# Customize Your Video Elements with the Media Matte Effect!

You don't have to be a professional editor to create effects like this. I'll show you in just a few steps how easy it is with Camtasia. If you don't have the latest version of Camtasia, there's a link for a free trial in the description. Let's start with our footage.
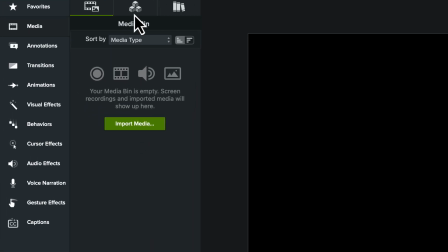0:12 If you've captured your own content, awesome. Import it into the media bin and get started. But for me, I'm going to click over to the Online Assets tab and use this kayaker footage.
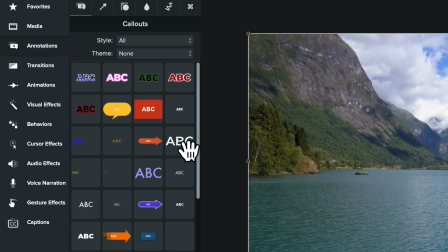0:23 From the Annotations tab, on the track above your footage, add some text. And make sure you stretch the text out to be the same duration as your footage.
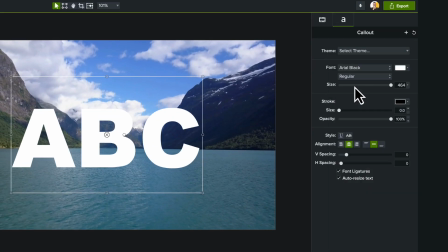0:30 Choose the font and add any style changes you might want. For my title, I'm using two words, Adventure Club.
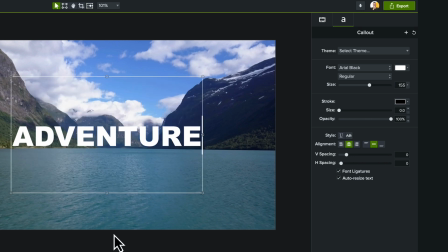0:37 Obviously, there's a lot more letters in Adventure than in Club, so after duplicating my text layer, I'll change the second one with some size and positioning adjustments.
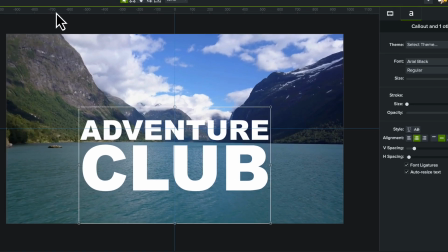0:46 One tip to balance them well is that I like to open the canvas rulers, Command-Control-R, and drag out some rulers for horizontal and vertical centering, for example.
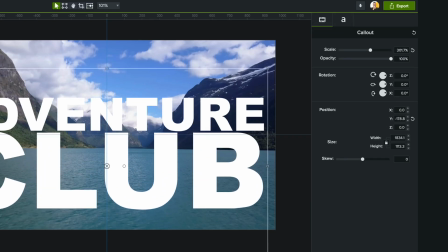0:55 This helps even more if you have snapping turned on. Once I've got them the way I like them, I'm going to group the layers.
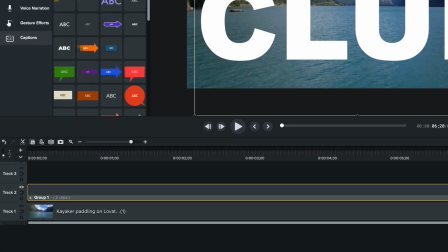1:00 Do that with Command or Control G, so they're on one track.
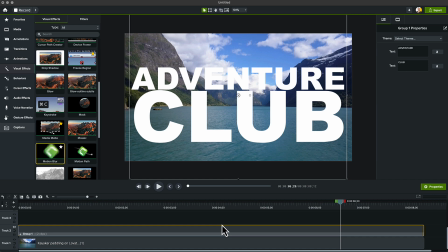1:04 Also, I've made my groups default to being the size of the canvas, but if you don't have that set, you'll want to right-click the group and choose Resize Group to Canvas Size. From the Visual Effects bin, add the Media Mat effect to the group that contains our title.
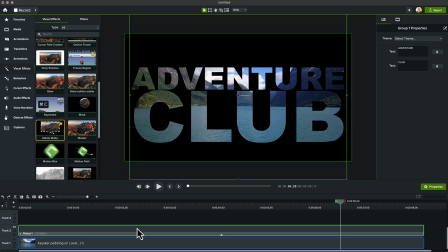1:17 This is where it starts to get interesting.
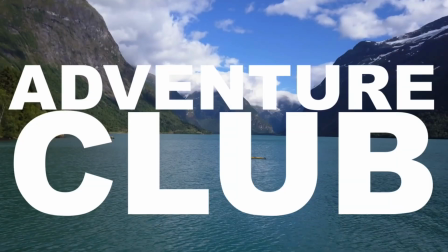1:19 It automatically inverts what you can see, so instead of the white text blocking the video behind it, you're now only seeing the video through the text layer.
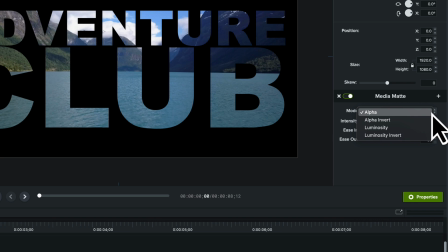1:27 If you want to learn more about media mats and the modes that you can apply, like alpha and alpha invert or luminosity, there's a link to our tutorial page that explains them all individually in the description below. For now, it defaults to the alpha mode, and that's what I want, so I'm going to leave it.
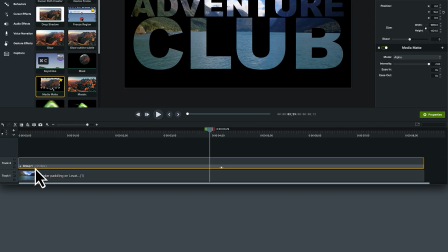1:41 Next, I'll right-click track 1 and select Insert Track Below to give us a new track 1, which is where I'll add my dynamic background, which again, I'm gonna find from the Asset tab.
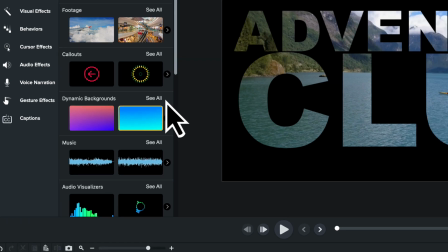1:51 You can click See All to pick your favorite, but I know I want this blue gradient, so I'll add it to track 1, and again, trim it so it's the same duration.
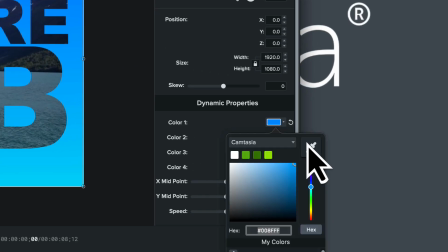1:58 The blue doesn't exactly match what I'm doing here, so let's add some cohesion by using the color picker to choose colors from our video footage.
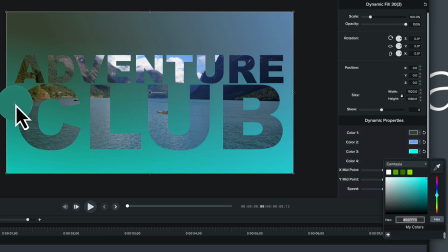2:05 That blends a little more naturally. Make sure you watch the footage when it plays back, because one color might overpower more than the others, and you may wanna mess with that a little bit.
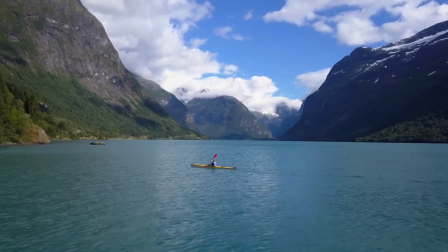2:13 To make your footage zoom through the title, it's two simple custom animations that I drag and drop onto the group containing my title.
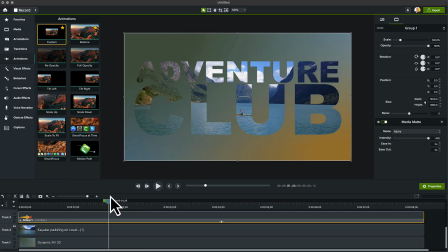2:20 The first is a slow movement. I just want to give it a little bit of life, maybe 10% change.
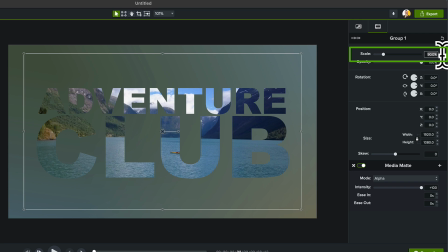2:26 Start at 90% scale, and then at the end of the arrow, change it to 100%.
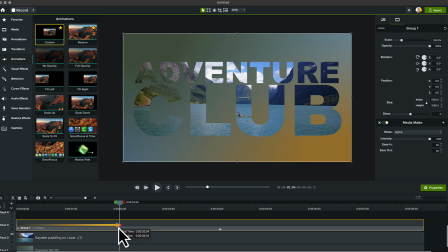2:33 And I'll drag this out so it's a little longer too. The second animation is quicker, but it does a lot more. From 100%, I'm going to scale it up to about 1500%. Which you'll have to type in because it stops sliding at 500.
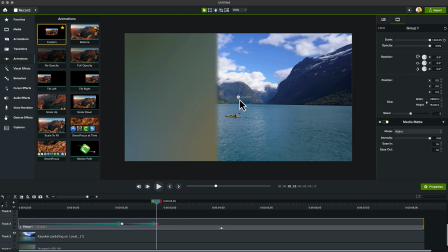2:48 Position the title so that when it ends, we're looking through one of the letters. Finally, let's add a little more realism.
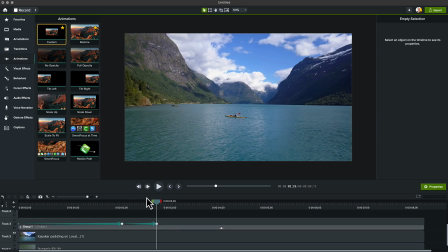2:54 From the Visual Effects tab, grab the Motion Blur effect and add it to the group.
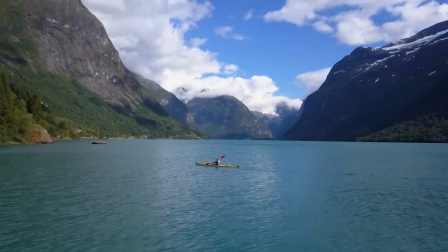3:03 Now, honestly, Adventure Club is done. I think the title looks great, it's effective, it does what I want. But that's not all. We can do so much more with media mats. In fact, let me show you one more example.
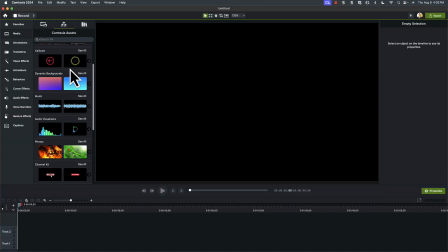3:12 I'm going to start a brand new project and add a song. Again, I'm pulling from the assets, but you can use whatever one you like that isn't copyrighted. I like the clap and stomp track that we have here, and it's a good one with lots of expressive beats.
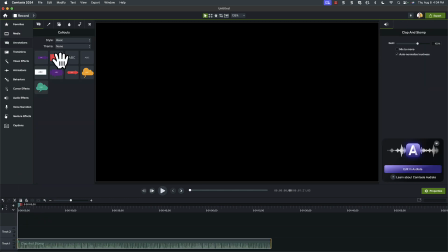3:27 Next, add your text. I'll just have this example say music.
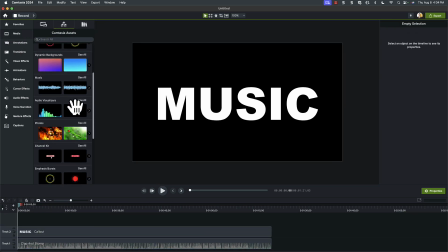3:31 I'm going back into the assets, and I'll grab an audio visualizer. Two, in fact.
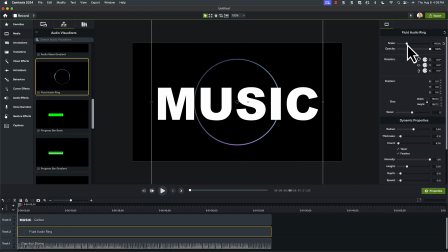3:37 I like this fluid audio ring as a backdrop. It gives a nice central focus to the video. Then I'll add the audio blobs, great name, visualizer, as what I want my words to bleed through.
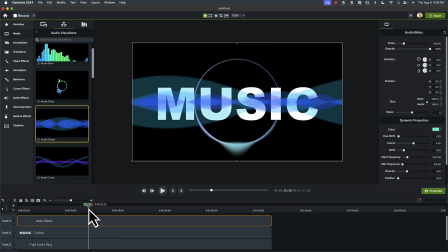3:51 And adjust until I have it where I like it.
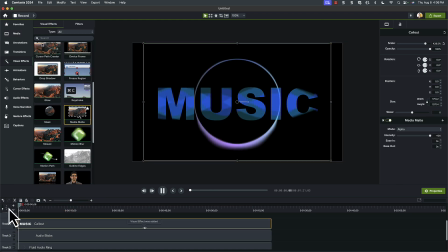3:53 Now go ahead and just add the media mat to the text track. Oh man, I like it immediately.
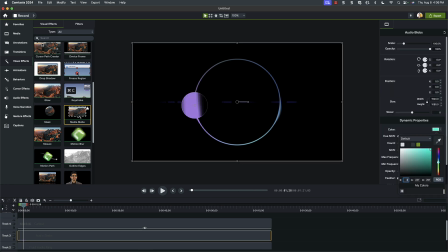4:01 Small adjustments might be needed here or there, like as you find out how far out the beats make the audio visualizer show up on the canvas.